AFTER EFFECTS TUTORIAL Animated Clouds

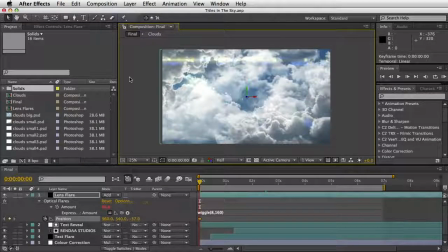(0:01)
Hi and welcome to a Render Studios After Effects tutorial. Being as this is our first tutorial, I've decided to keep it fairly simple. So I'll show you what we're going to create today then.
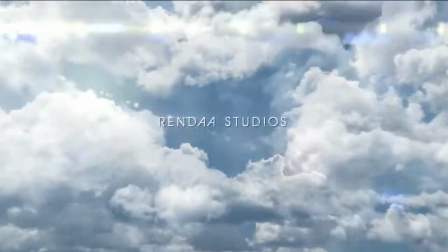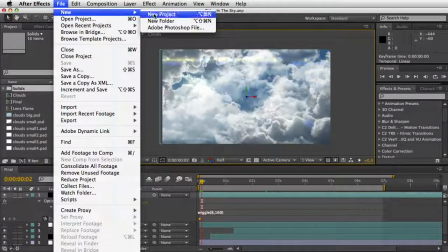(0:20)
We'll go ahead and make a new project and a new composition.
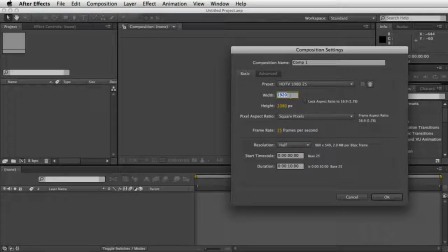(0:25)
I've already got it set as Full HD, which is 1920 by 1080. 10 seconds in length is fine. Hit OK.
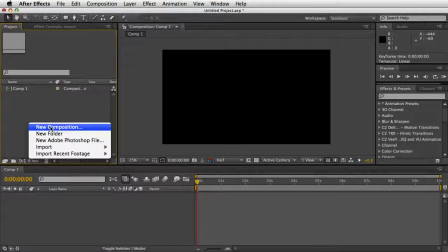(0:36)
In the downloads section for this tutorial I've provided a resources folder,
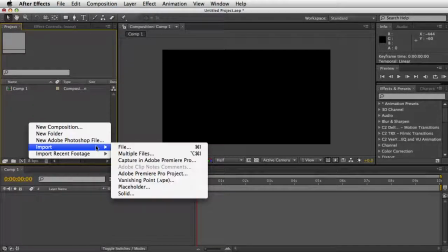(0:43)
and within that we've got various cloud images which I've cut out of different photographs online in Photoshop and made readily available to blend into one another and composite finally.
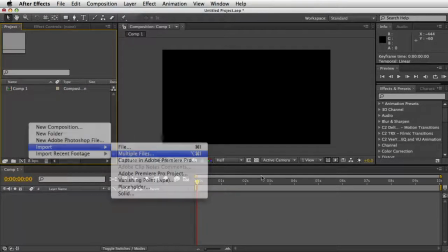(0:56)
So we'll open up these.
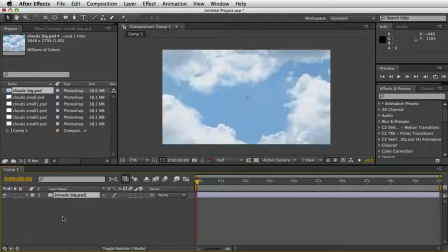(1:03)
We'll start by inserting the largest image, which we'll use as our background, which is the clouds big file.
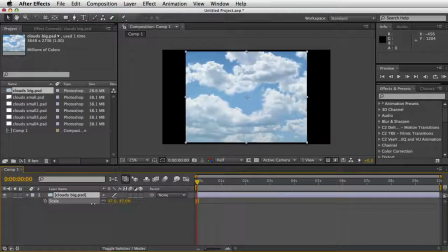(1:11)
And we'll reduce the size until it fits the comp nicely.
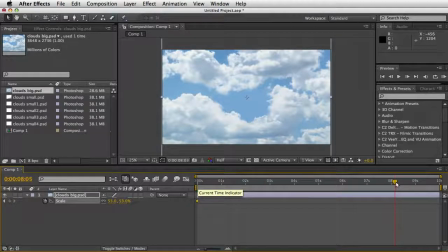(1:17)
And for this I'm just going to do a simple scale up to give the impression that we're flying through the sky. So I've hit a keyframe there, as you can see at the start on the scale. Press S to get your scale up.
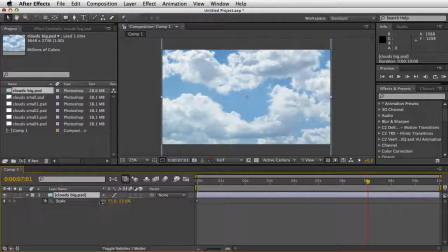(1:34)
Got about 7 seconds, and then type in 100. As you can see there,
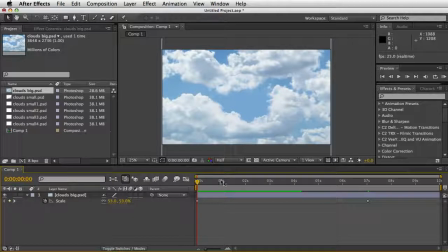(1:50)
it's just scaling up or giving the impression that we are getting closer to the end. Next we'll enter the cloud small file, and this is where we'll start turning the remaining files into 3D images,
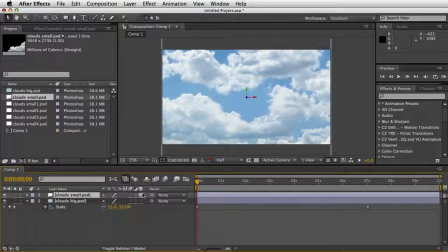(2:08)
which will resultantly create a sense of parallax, as if we are flying through 3D space, with different clouds being closer towards us and others being farther away. Increases their realism and the effect of 3D.
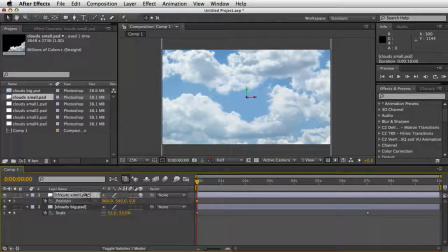(2:28)
So we'll hit the stopwatch on position, and if you don't know how to get that, you press P to get your position option up. Scroll to the start, and 0 is fine.
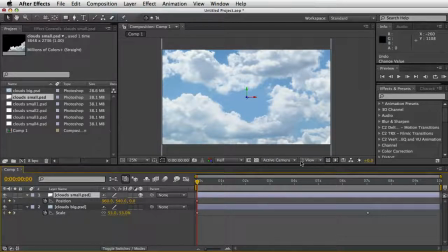(2:42)
We're going to be adjusting Z space basically, and if you can't see that image, it's actually quite big, so we'll hit scale, S for scale, and scale it down to about 47. And bring up P again for position.
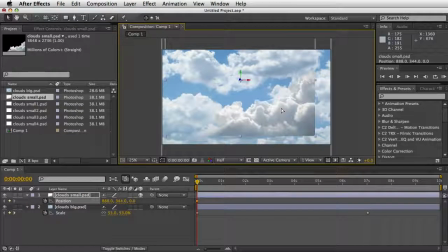(3:02)
Position it wherever you want, but it's pretty much it's a corner of some cloud, so stick it in the bottom right. And we'll scroll to about 2.5 seconds
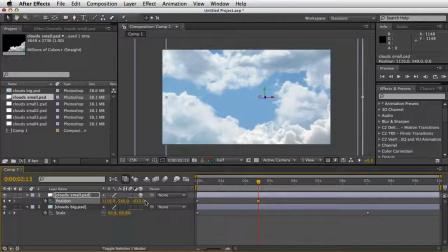(3:20)
and drag the cursor back on the Z space option to about -2000. Did I put minus in? -2000. We'll have a quick look at that.
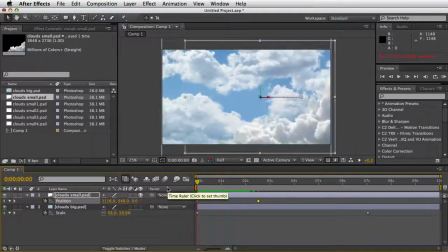(3:38)
So basically what that's doing is creating the impression that this small cloud is closer towards us than the larger background clouds. Again, improving the sense of three-dimensional space.
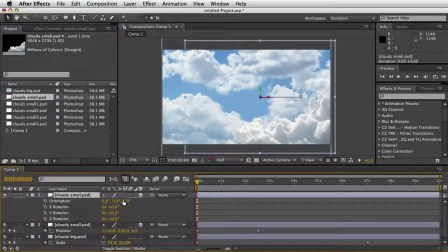(3:54)
And we'll just duplicate that and maybe rotate it and put it in the opposite top corner.